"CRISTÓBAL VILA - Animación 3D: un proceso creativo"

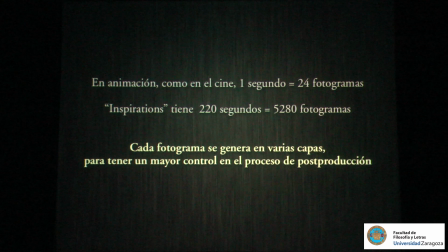3409s
Aquí es donde os explico, vais a ver mejor el concepto de postproducción también en animación, igual que en el cine. Yo siempre suelo trabajar mis animaciones a 24 fotogramas por segundo. La televisión aquí en Europa es 25, pero prefiero siempre utilizar 24 porque todo esto al final lo hago para subir a Internet.
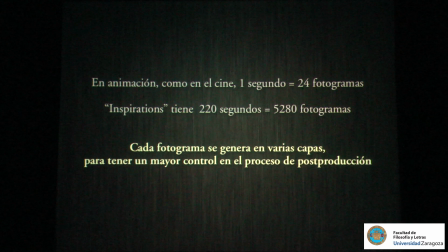3425s
Y en Internet pues te da igual. Y 24 fotogramas es mucho más práctico para hacer animación, ¿vale? Más que 25, quiero decir. Entonces, bueno, cada fotograma, como digo, se genera en varias capas.
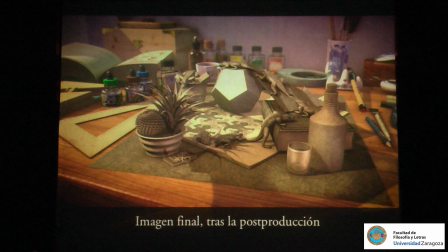3437s
Entonces, para que os hagáis una idea, esto, por ejemplo, es un fotograma, ¿vale? Este fotograma está ya con la postproducción aplicada. Yo realmente, para poder llegar a esto, lo que primero hago es... ¿Veis esto? Que ¿notáis la diferencia entre esto y esto?
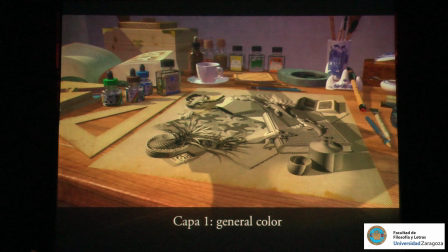3451s
Aparte de que está todo este conjunto de cosas tridimensionales en el medio, la diferencia en la atmósfera...
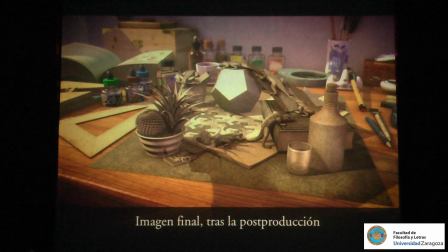3458s
Fijaos los frascos al fondo, por ejemplo. Esto, no sé cómo se ve ahí. Que tiene como ambiente, ¿no? Atmósfera. Bueno, pues entonces,
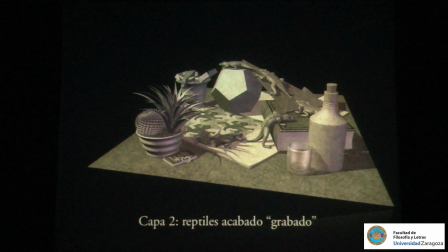3468s
Esto es una capa, el color general. Por otro lado, genera en otra capa esto, y esto lo hago en otra capa porque, si os habéis dado cuenta, hay un momento de la animación en la que esto pasa de ser 2D a ser 3D, y ahí hubo un trabajo bastante delicado de hacer, ¿no?
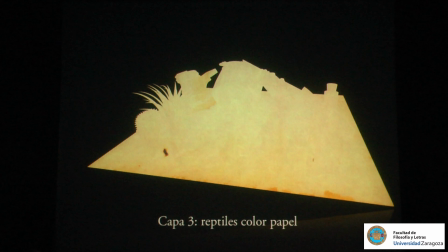3482s
Entonces, bueno, ahí tenéis el modelo 3D del bodegón de Escher, lo mismo pero con la textura de solo papel,
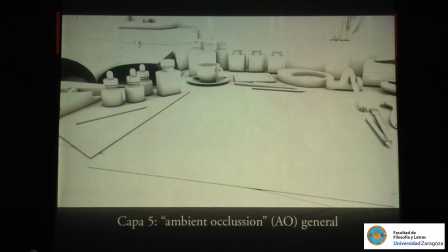3489s
la máscara para hacer las sombras proyectadas por una lámpara que hay encima, lo que es blanco realmente luego va a ser sombra. Esto es una capa que se llama Ambient Occlusion. Esto me permite darle mayor relieve a los objetos, ¿vale?
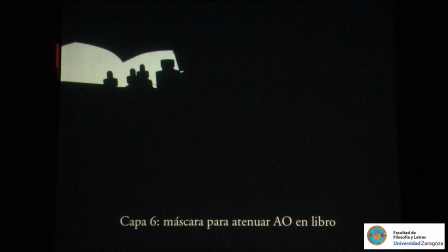3503s
Me di cuenta de que el libro está demasiado oscuro, por eso tuve que crear esta máscara para poder atenuar la oscuridad del libro.
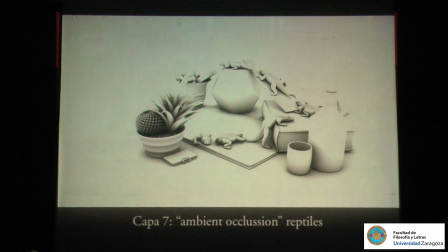3508s
Son máscaras que hay que sacar de vez en cuando para corregir problemas. Aquí está el Ambient Occlusion, pero de los reptiles, o sea, del bodegón.
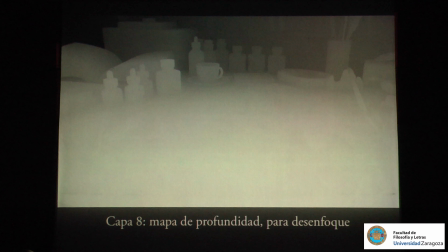3515s
Aquí, esto es muy importante, esto es lo que se llama un mapa de profundidad. Fijaos que lo que está más al fondo está más oscuro y lo que está más cerca está más claro. Yo con esto puedo hacer que en postproducción puedo meter desenfoque de profundidad para hacer que lo que está más al fondo esté más desenfocado.
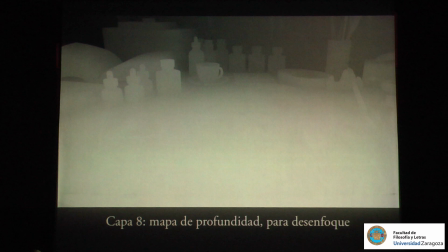3530s
O si, por ejemplo, fuera en un paisaje, pues hacer que lo que está más al fondo se vaya atenuando de color.
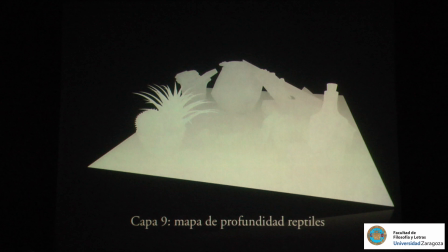3536s
Cuando miréis al horizonte, se pierden los colores. Por eso se ven las montañas siempre como grises al fondo, ¿vale?
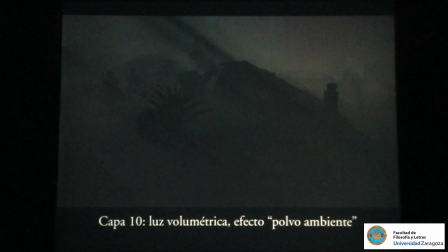3541s
Con esto también se podría hacer. Lo mismo también para los reptiles. Todo esto por separado porque son dos cosas independientes. Esto, no sé si se aprecia. Sí, esto es para dar la atmósfera, ¿no?
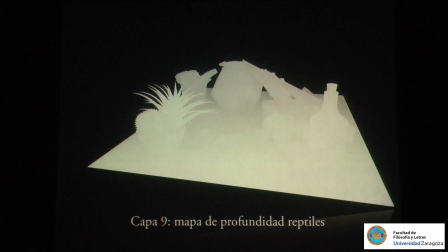3550s
Esto es lo que se llama luz volumétrica, para dar el efecto de polvo ambiente e incluso, bueno, el mapa de profundidad.
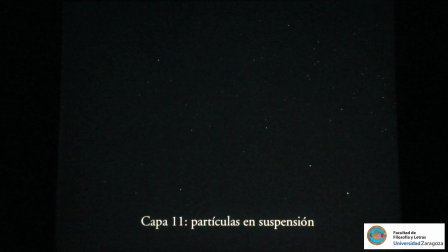3558s
Aquí me parece que me he confundido. Esta. ¿Se ve? Sí, un montón de partículas en suspensión, ¿vale? Que aquí se ven muy exageradas, pero luego están puestas muy sutilmente para que se vea que hay ahí polvo, ¿vale?
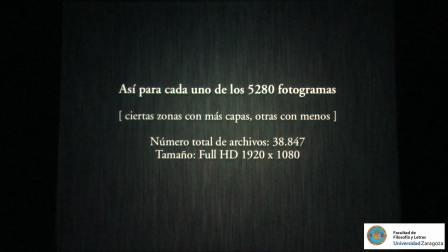3570s
En el ambiente. Bueno, y esto, esta es la imagen final, y esto hay que hacérselo para cada uno de los 5.280 fotogramas, ¿no?
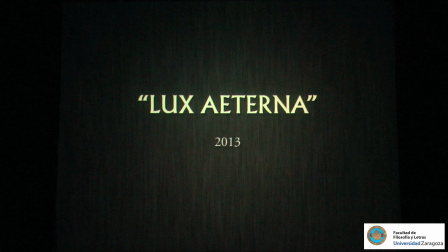3578s
Hay fotogramas que tienen más, otros que tienen menos, ¿vale? Este es un trabajo del 2013.
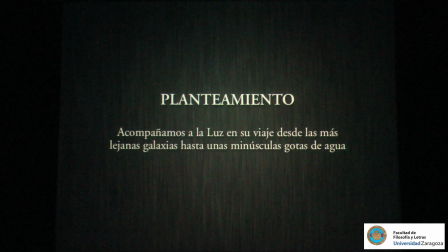3585s
El planteamiento que tuve aquí era, pues, bueno, ahí está puesto, ¿no? Una especie de... El protagonista absoluto de esta animación es la luz. Como podéis ver ahí, pues, va a haber un montón de cosas, desde lo más lejano a lo más cercano, galaxias, tal.
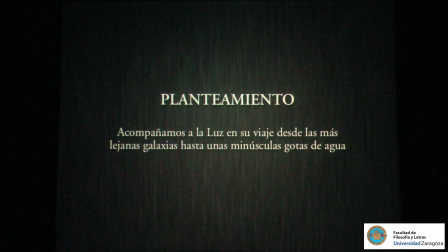3599s
Pero también me apetecía hablar de la espiritualidad. Bueno, luego vemos un poquito. Os enseño la animación y luego os cuento cuatro cosas.
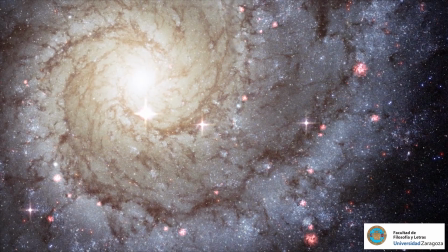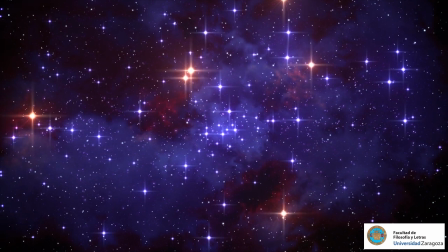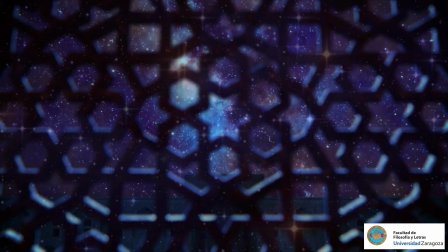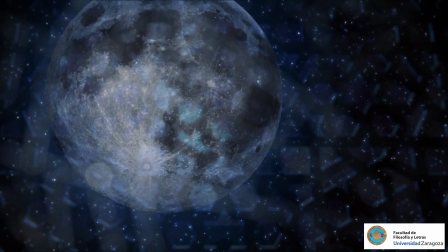3630s Thank you.